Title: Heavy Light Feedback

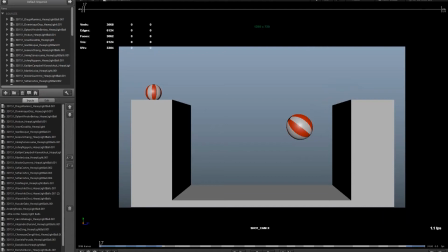0:00 So I'm going to just go through and call out a few things. And just looking throughout the video, I think one of the most common things that's going to be a bit of feedback is there are instances where what I see seems to indicate that the ball is all of a sudden getting extra energy from somewhere.
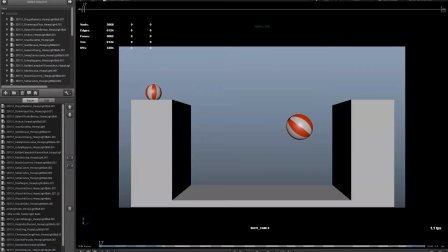0:15 So it's going at a certain speed and either it slows down way too quickly or it speeds up way too quickly. So that's mostly a timing and spacing issue, okay? Now, another thing I notice is that sometimes when people are stopping the objects, they tend to stop them perfectly at the same, they're both like vertical.
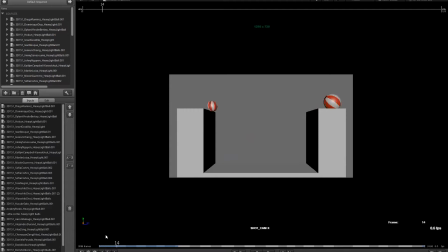0:33 That's another thing that's a little uncanny. So let's see, this is this one. Diego.
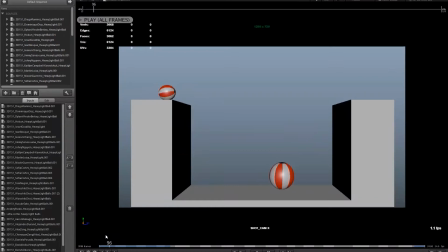0:38 So Diego's looking pretty good. I didn't see anything here that was too major to fix. I think the only thing is just how abruptly this object stops. You could probably have like a long taper at the end of your graph, right?
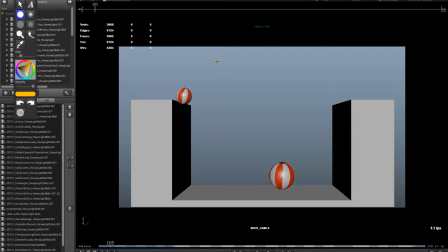0:54 So one of the tricks that I would do is when you have like something that's going to a stop, right, is you could set a key right before you're just about to have that curve flatten out and drag the second point out. So you get this very long taper,
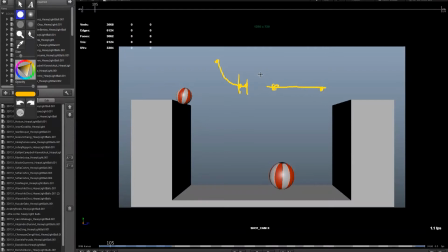1:11 right? Just to kind of stretch that out a little bit more, just to slow it down. So it's one trick you can use to get things to just slow down ever so slowly, just by dragging 2 points farther away from one another, just to slow that down a little.
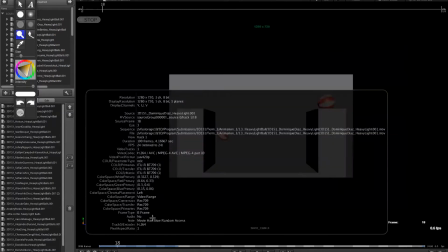1:27 What's this? Dominique.
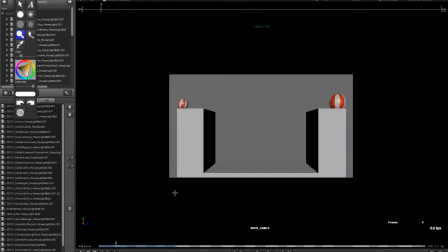1:32 So one thing, Dominique, I'm just a little curious why the aspect ratio changes. So you can see how much different the size is, and it looks pixelated.
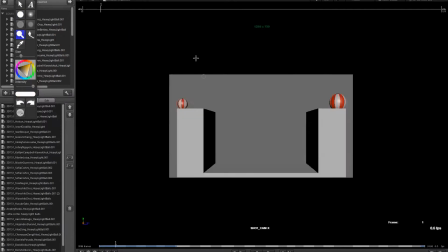1:44 So I see that the video is 1280 by 720, but it looks like there's a lot of room out on the edge.
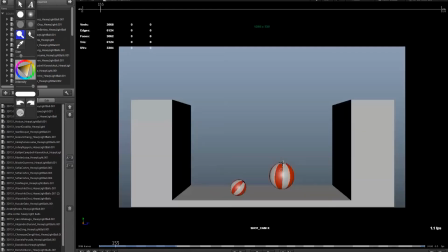1:52 So something about this is a little off. I'd have to open this up separately and see, just to make sure it's the right size.
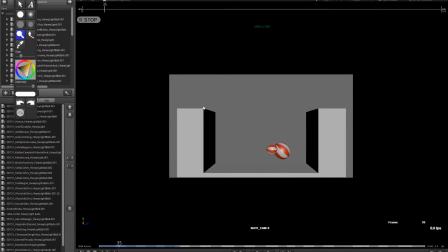1:57 This little one seems to have a lot of spin at the beginning. It feels like, you know, somebody really gave it a good flick. So it feels more like a car tire than just something rolling. It's just a bit quick, that's all. And I think you could get more contrast between light and heavy, right? Just a little.
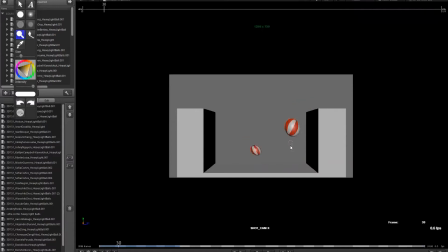2:15 I think this one at the end, right, you have like a nice bounce here, and then it seems to get a bit floaty. This last bounce particularly, it feels like it's just rolling on an invisible platform here. It feels like it's just sort of stuck right along this line.
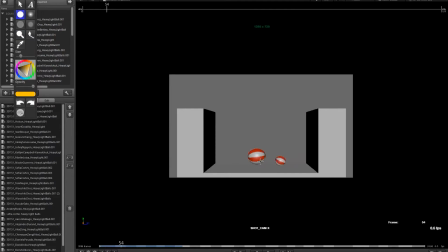2:32 So I would adjust the timing, have a lot less time to go up and down just to make that feel heavy, okay? And it's a little bit of skidding as we roll across. So especially the small one, it really slides across the floor right here.
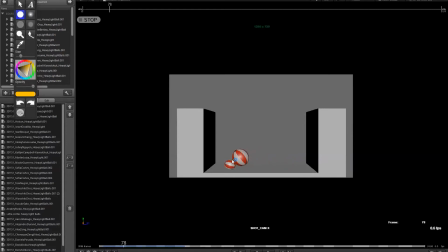2:47 Okay, so just try to keep an eye on that, have it roll a shorter distance. So from here to here, it feels like a skid, right? So it feels like it's not sticking to the ground.
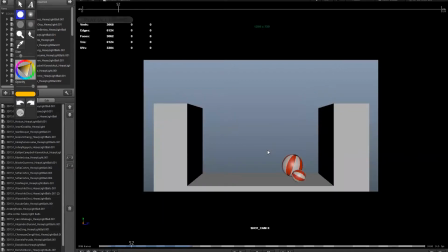2:58 Dylan. It's looking all right. Again, a little bit of sliding. Again, not an easy thing to fix. A bit more care in there. Where do you see the sliding? Just at the beginning? Right at the end when they slow down. So particularly here.
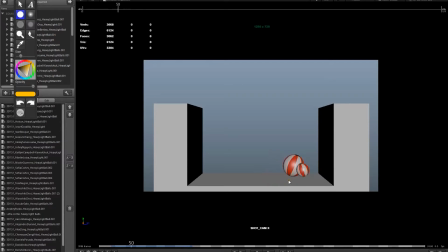3:15 So if you look at where this object, right, where it's making contact, so you can draw like a straight line and it feels like it's sliding, right? It doesn't feel like it's sticking to the ground. Yeah. Okay, little subtle things like that. This is stuff we're trying to do by eye, but that's where you just sort of notice it just sliding just a little.
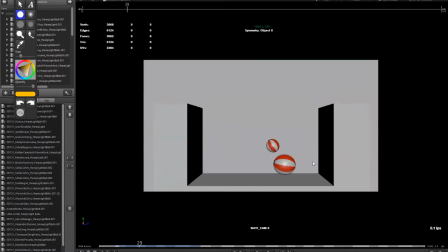3:32 Okay. Yeah, and that's looking pretty good. Now, my one complaint here is both of these objects feel kind of similar in terms of weight. So who am I looking at here? So Okun, these feel a bit too similar in terms of how they feel when they hit the ground.
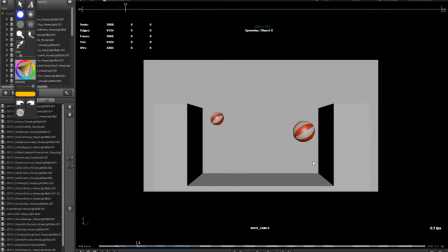3:48 So they're both bouncing very similarly. They don't feel that different in terms of heavy or light. It's just the height. So the little one bounces up higher, but the way that the big one bounces doesn't feel like it's a bowling ball. Especially over here, it feels almost like a balloon.
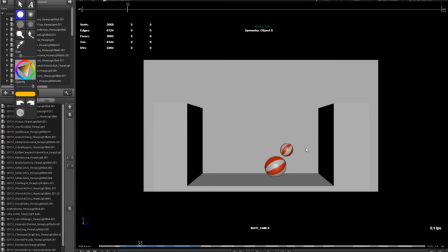4:03 It feels like a strong gust of wind just goes and just blows the thing over to screen left.